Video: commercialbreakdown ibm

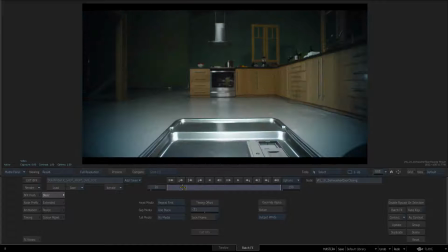4:08 So if you go to this guy, this is another layer. So this was, again, static, but then we had the move. So we had to, again, reintroduce that.
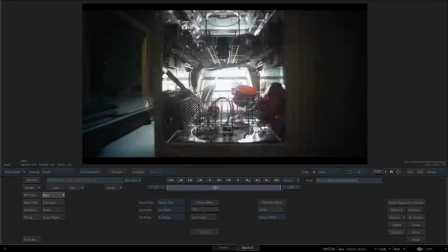4:17 And you see this guy, if we pull back, this is where the camera move happened and the hand move that we used, and it ended up working.
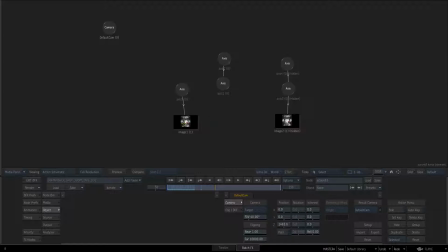4:24 But again, it's about stitching those two layers. So just literally using some old-fashioned G masks, and I think it was just a G mask tracer. We just scrubbed through.
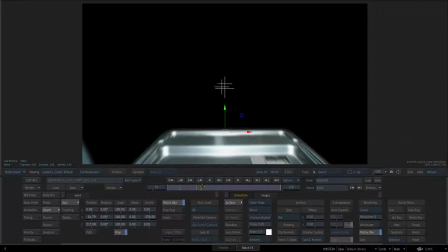4:36 You can see I just took the motion from the clip 1 and just applied that to clip 2.
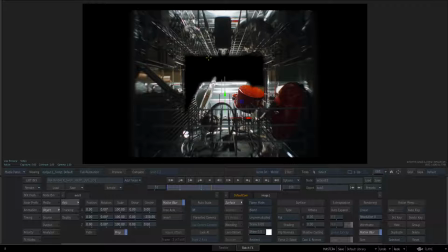4:41 Now, right now, what you're seeing is a very, very rough and dirty mat. These were rotoed out of house, so again, I wasn't paying attention to that.
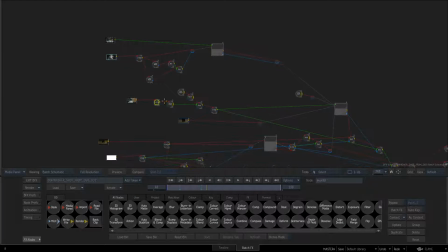4:50 It was more just about reintroducing that motion so it wasn't jarring. If we go further on through and we just look at this too, You
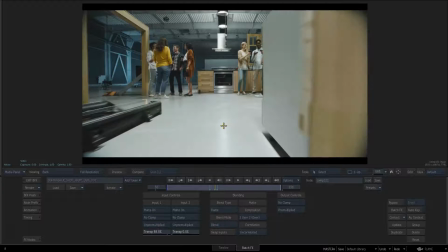4:57 see these guys have some extra light, and that's to help with the transition, because when we go to the actual transition,
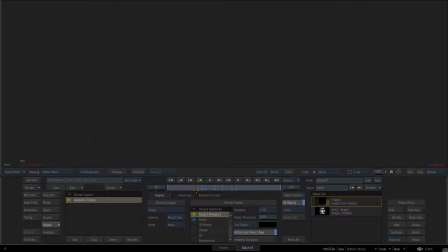5:03 which happens here, if we just look, and you see we're getting all this natural light.
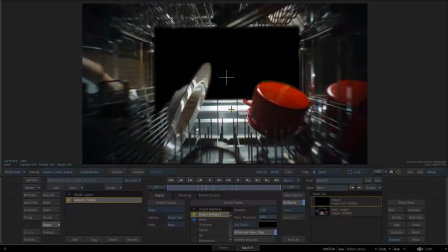5:08 If we just go further in, we're getting all this natural light that comes up as this guy comes up,
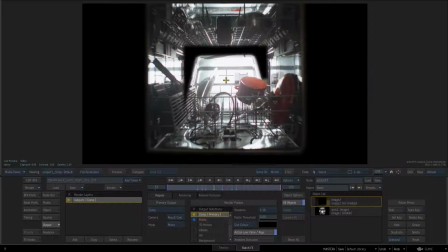5:13 and it made sense to kind of reintroduce that a little bit into the background and to the foreground, just to kind of kiss in the edges. So you see, really easily what was done is, what I've shown on my blog before,
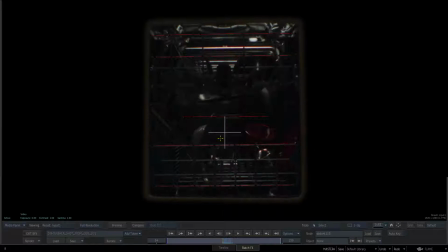5:26 and what I'm sure most of you guys know, but it was just simple shapes for morphing. So again, there was a shape here, here, just key areas that you'd kind of notice.
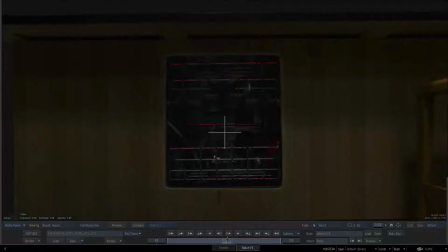5:37 And if I just scrub through, you can see we get away with a lot of the distortion that happened, especially with this part here.
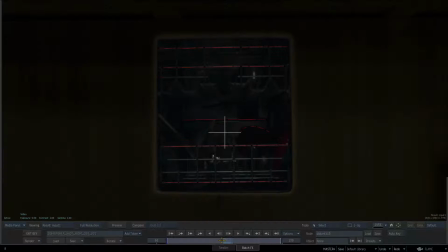5:45 This was, besides these guys here, this part here was very much a tell. And if you scrub through, and I'm just going to turn off icons, and we just scrub through,
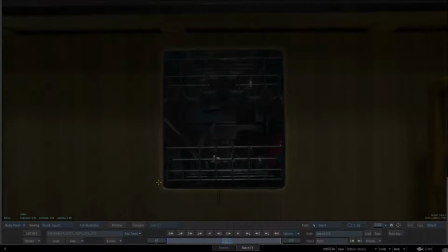5:54 you see we get away with a lot just through that transition, and that's the beauty of the distort node,
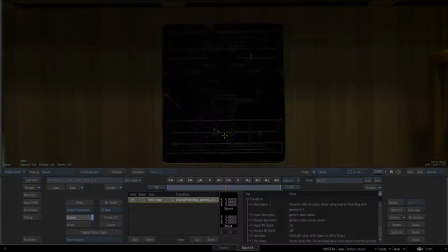5:59 and that really helped. So the last thing that was done for this was these were all converted to photogamma map.
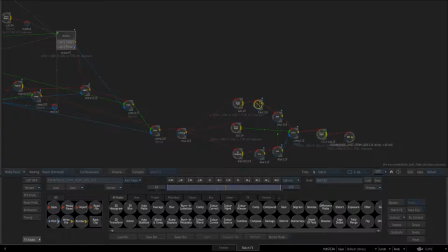6:05 So if I just go to photogamma, this guy here, and then the blurs were done using this, and this is for both front and matte.
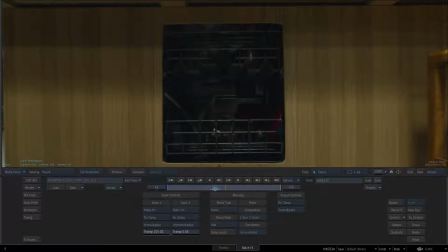6:13 And you see we just get a different result. I'm sure a lot of you know that you do get different results using
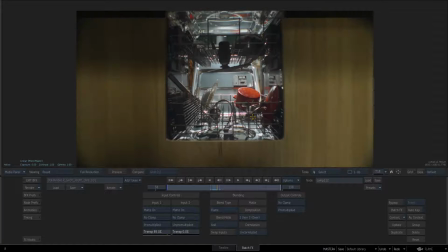6:19 the your blurs in linear space as opposed to just video space,
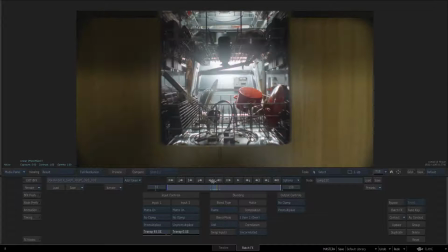6:24 and that's all that was done here. It was just trying to compensate and match for the amount of extra light kick we were getting,
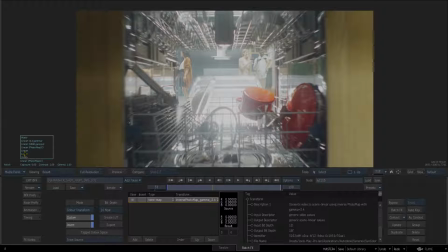6:30 but it wasn't present in the final output, just because it had to get rebuilt.
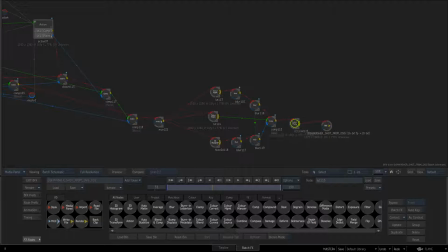6:37 So again, we just then added a LUT, went back to video space, and that guy took care of that transition.
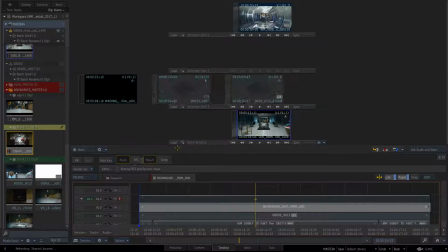6:43 Now the last one was for a little bit more complicated
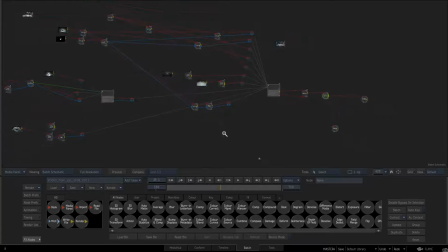6:48 transition, and the other thing to remember is, there'll be a full list of credits and finished version of this spot that you can check out. Because again, it's a big team of a lot of talented people that worked on this, and I was just a cog in the wheel for this, and very happy to be a part of this job.
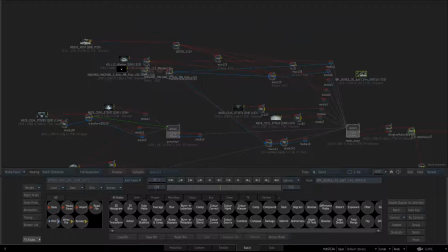7:06 So this one ended up being, if we go back to the edit, you see what happened was,
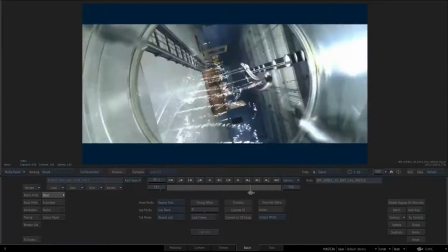7:12 for whatever reason, they decided to add in a 360 rotation on the Z. And that's all well and good,
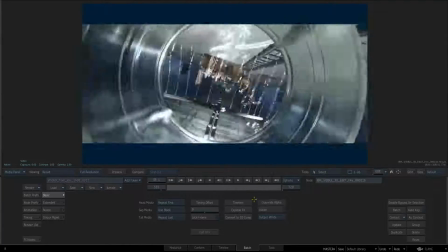7:20 but not when you don't shoot it like that.
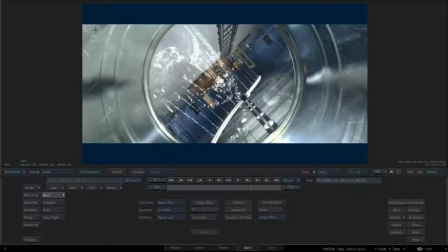7:22 So there was reintroducing the actual cylinder on each side as it spun through 3D.
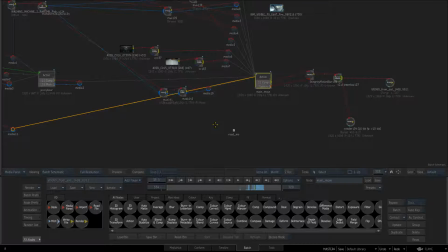7:31 So again, this looks more complicated than it really is. And if we just jump out here, you see again this guy's missing the source, and I'll just quickly read my little README, and it's Media 2.
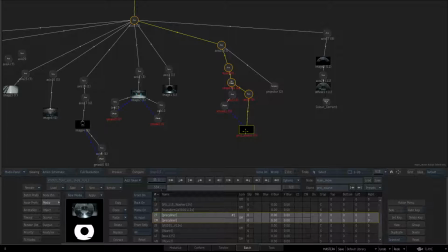7:41 I just need to reapply. So Media 2, I'm going to select it and just press apply, and you see there it is.
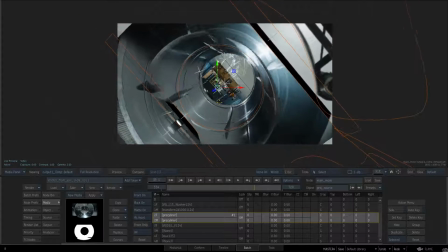7:47 And if I just press Alt and drag around, you see I just ended up putting a 3D shape in. It was literally a circle, a cylinder, just because what we wanted to introduce was,
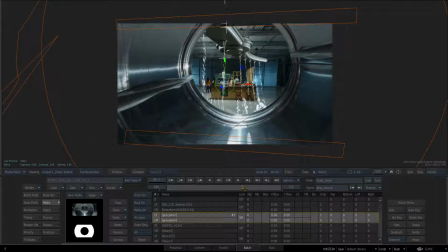8:01 when we went through that cylinder, we wanted to reintroduce some of that camera move, and that helped out a lot.
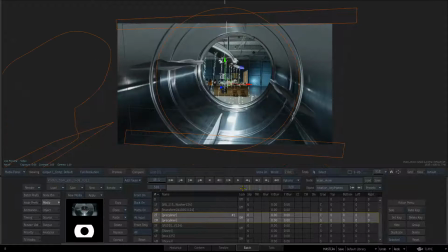8:07 Now if I just turn this off, so this was our rotation keyframes, you see all it was reintroducing what was already there for that camera move.